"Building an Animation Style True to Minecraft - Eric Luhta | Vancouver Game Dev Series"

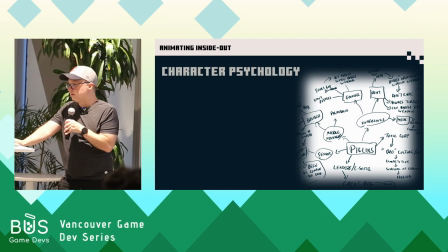2409s
Are they totally drinking the Kool-Aid? like understanding that for yourself is will help inform how these characters should behave so you want to give each of them a unique and consistent personality and psychology so this is an excerpt like this is an exercise i like to do with every character i animate
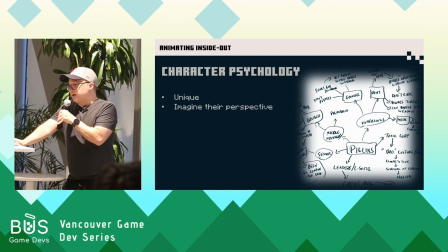2428s
like a mind map just figuring out what it was like to be them you basically it
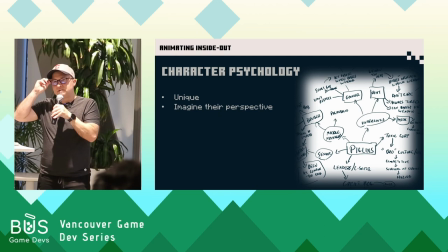2434s
has to be unique and you need to imagine their perspective so thinking about well piglin grunter how are they born how do they grow up what is do they go to a school in the Piglin civilization what's their school like what sort of things happen to them and it seems kind of silly
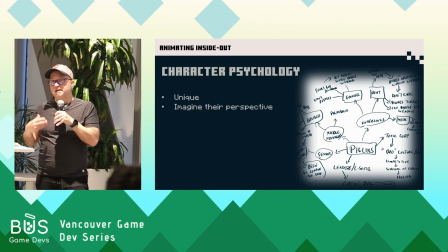2451s
but really if you have an idea of who this character is it makes it so much easier to come up with something unique for them in terms of
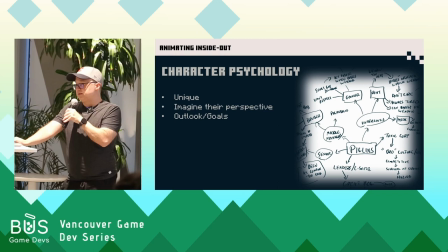2461s
their acting choices and their movement so yeah understanding their outlook and goals, you're never asking what would be cool or what would be funny. You just ask what would this character do in this situation?
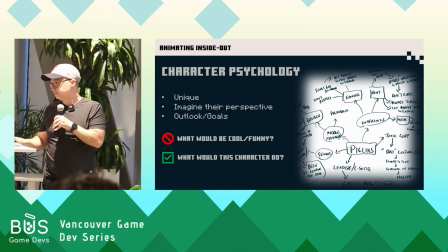2476s
And coolness and funny stuff is going to just evolve naturally from that.
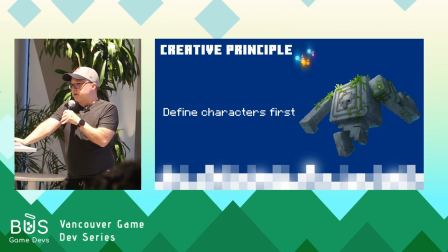2484s
So it brings us to define your characters first. By creating those backstories, you understand who the character is and it simplifies your process of making choices for what sort of design elements they should do, what sort of gameplay mechanics they should employ, or what types of animation they should portray.
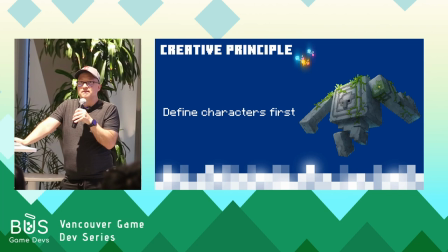2503s
So think about something like Eeyore from Winnie the Pooh. He's very depressed all the time, he moves very slow. If Eeyore for no reason suddenly starts jumping around, it's just confusing. There has to be a good reason for a character to move differently. And that's really what we're establishing here, that baseline.
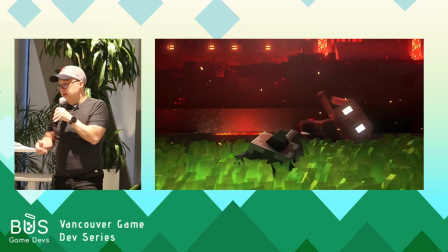2524s
So if a game has a significant story component or a writer, this backstory might already exist.
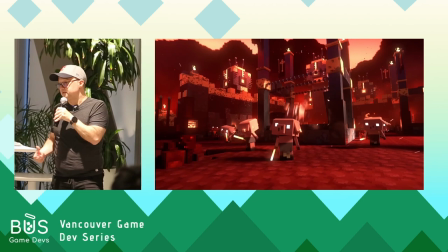2529s
That's great. But if it's vague or nonexistent, you kind of have to do it yourself. The main thing is that it exists somehow.
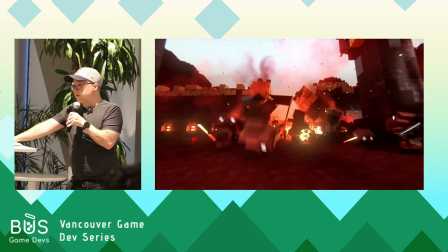2538s
So for Legends, while there was an extensive story for the main characters and events, there wasn't really much on the mobs and the smaller piglins.
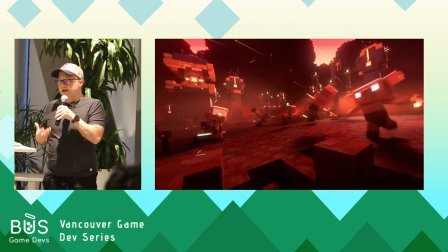2546s
So we had to study the existing story, formulate these backstories ourselves, and this is something we did in dailies with the animators.
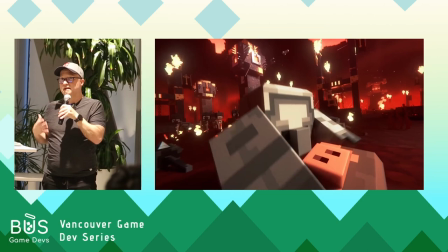2554s
It was actually the best part of the whole project, getting together a few times a week,
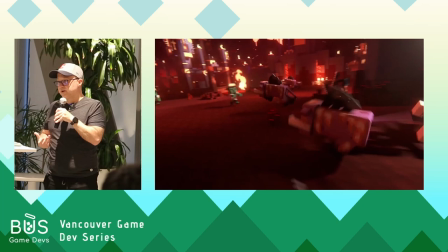2558s
talking about who these characters were, coming up with ideas of for how they would move, how they would act,
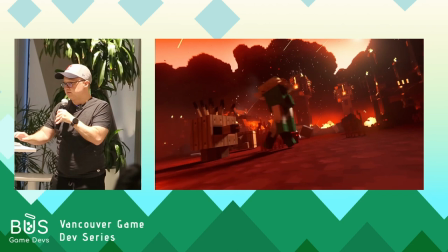2564s
and it really made the collaboration feel rewarding and fun.
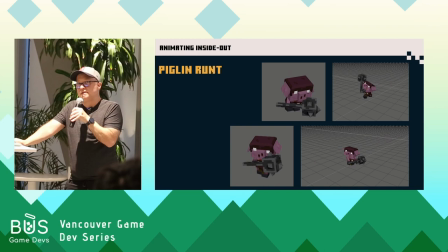2569s
So just one example from this is one of my favorites, the piglin runt. So the typical design is a little guy with the big weapon, you know, something we've seen a million times, but how could we push that a little further how could we make this feel more sincere more authentic
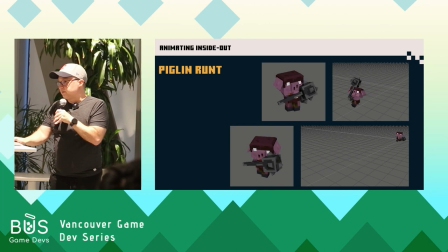2585s
than just like another trope so we decided it really reflects the mentality of the piglin leadership these guys aren't valuable enough to give them proper equipment whatever's in the warehouse they're expendable just give it to them and we don't care so in the animation set we portray
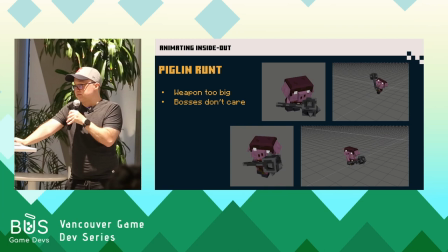2605s
them as coping with this as best they can so you know they struggle to to move their weapon around. They have to drag it or try to balance it. And then in their idols, they're always tired. They take a break, they set it down. You know, it's stuff that is just in the periphery here. It's just a little detail,
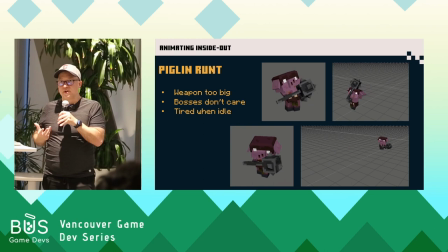2622s
but hopefully you do enough of this and the players start to notice this and it just makes the world feel much more rich rather than every character just kind of idling,
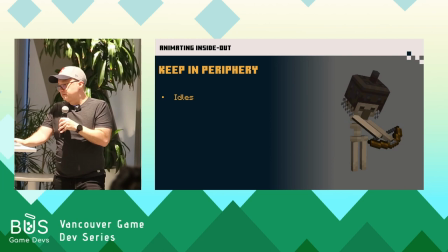2631s
breathing and looking around and having nothing unique about it. So, again, idols are a great place to do this. You keep these details in the periphery, they'll never overshadow the main action that you need them to do.
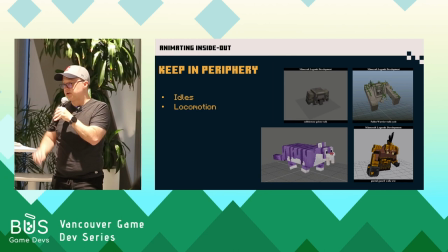2648s
Locomotion is a great way to communicate a character's personality as well.
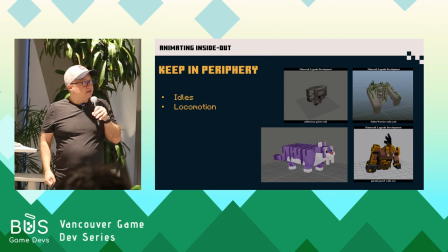2654s
One I liked working on was the portal guard in the bottom right there, you know, making his heavy spike ball almost like an impediment to his moving, it's so heavy it actually holds him back a little bit but still making him feel determined like he's coming to get you like the the t-1000
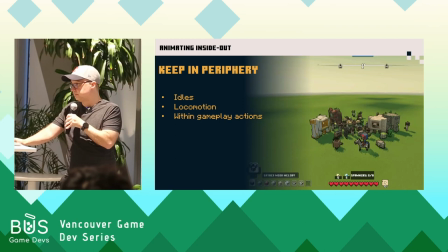2672s
in terminator 2 even with his legs gone it's crawling for you so just trying to convey like these personalities within the locomotion and then whenever possible in the gameplay actions so here's a cheer the cheer animation whenever you defeat a piglin base all the mobs cheer around you celebrating so again going back
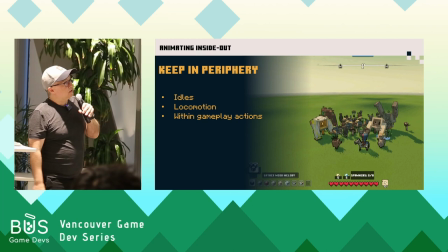2691s
to truth and materials we looked at each character how would this character cheer. The mossy golems, the little green guys, you know, they have these water jets, so it seemed cool to make the jets the thing that propels them up.
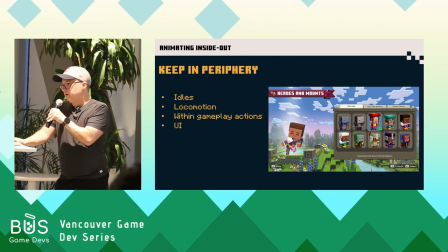2703s
Just, again, looking at their anatomy, thinking about who they are, their personality, and having that inform the way they do their action. And finally, the UI. So these aren't specific different characters in the game.
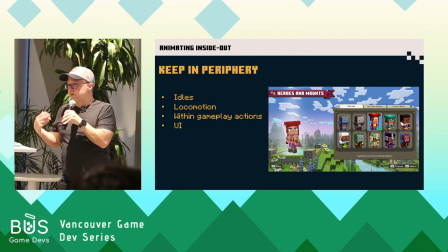2718s
They are just skins, but it still felt like an opportunity to add some unique character moments when you think all of us decide what we want to wear and that says something about how we want to present ourselves to everyone else. It says something about each of us.
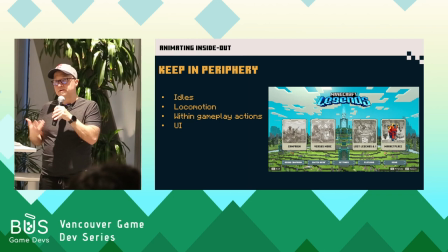2735s
So it makes sense here that these different outfits would have the characters behave slightly different way just to give the feeling that it's not just the skin,
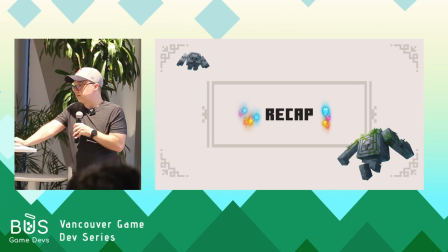2743s
that there are thoughts going on behind each of them.
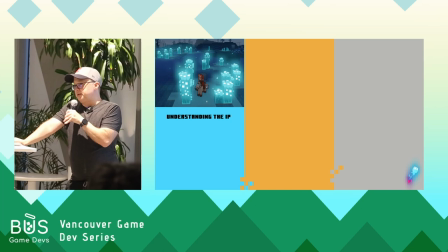2750s
So, to recap everything we talked about. Understanding the IP, we talked about finding common threads, and these give you anchors in the IP. Testing those threads with abstraction.
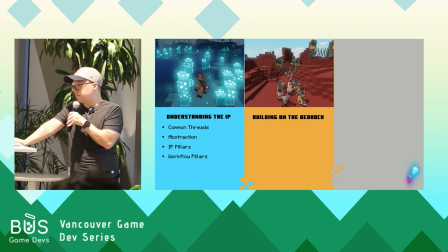2767s
And by doing that, if it works, then you get your IP pillars. pillars, and then you come up with your workflow pillars to keep from feeling overly constrained. Then building on the bedrock, these are the things you make outside of those IP pillars. These are the new things you're bringing to the IP or to the game.
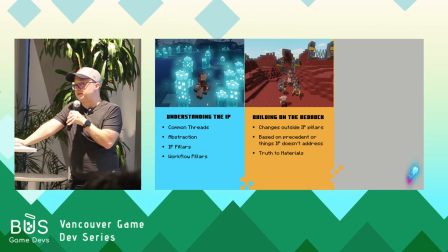2785s
So it should be based on precedent or things the IP doesn't specifically address.
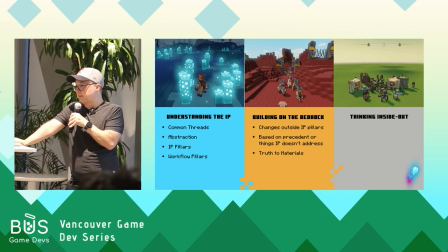2791s
And then truth to materials will help you create a consistent characters and connection to their world. and finally thinking inside out remember that this movement and visual style is only half you want to have background stories for all your characters and base
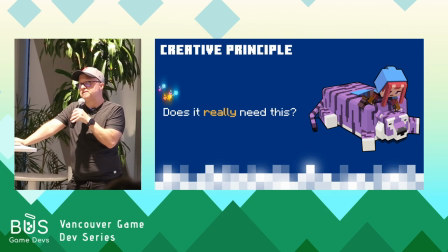2806s
your choices on them and just to blast through the creative principles again does it really need this always test your assumptions even the thing you do every single time try taking it out see see what you get helps you discover new approaches and insights
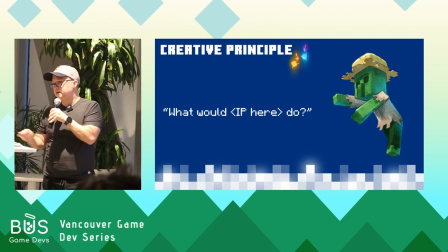2821s
to find your limitations at the start that'll give you those guardrails to keep from drifting too far away from the IP. Always asking yourself what would the IP do? Are you doing something better or are you just doing something differently?
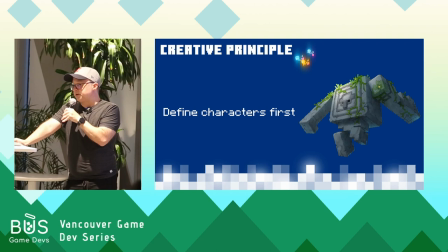2834s
And it'll help you create a through line to the previous games. And then define your characters first. Knowing who they are before you animate them or design them really helps you dive into their motivations and personalities and it'll help everyone find nuance and interesting choices.
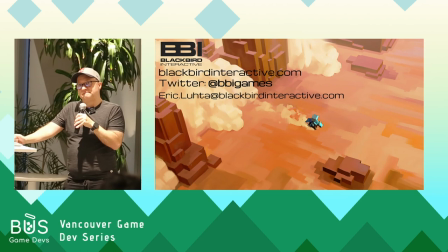2852s
And that's it. So it's my hope that some of these ideas are helpful helpful if you are working on IP or you ever find yourself doing so and yeah, thanks. You got time for one question or two? Yeah, sure. Okay. Yeah, questions from the audience. We got Noah here first. You touched on it very briefly, and thank you first of all for the presentation. So you touched on briefly, how do you balance animation with gameplay? For example, the big one boss was a big weapon, it seems to me that would be something that you would see it rising in the air and then you might avoid it because you kind of know where it's going to land.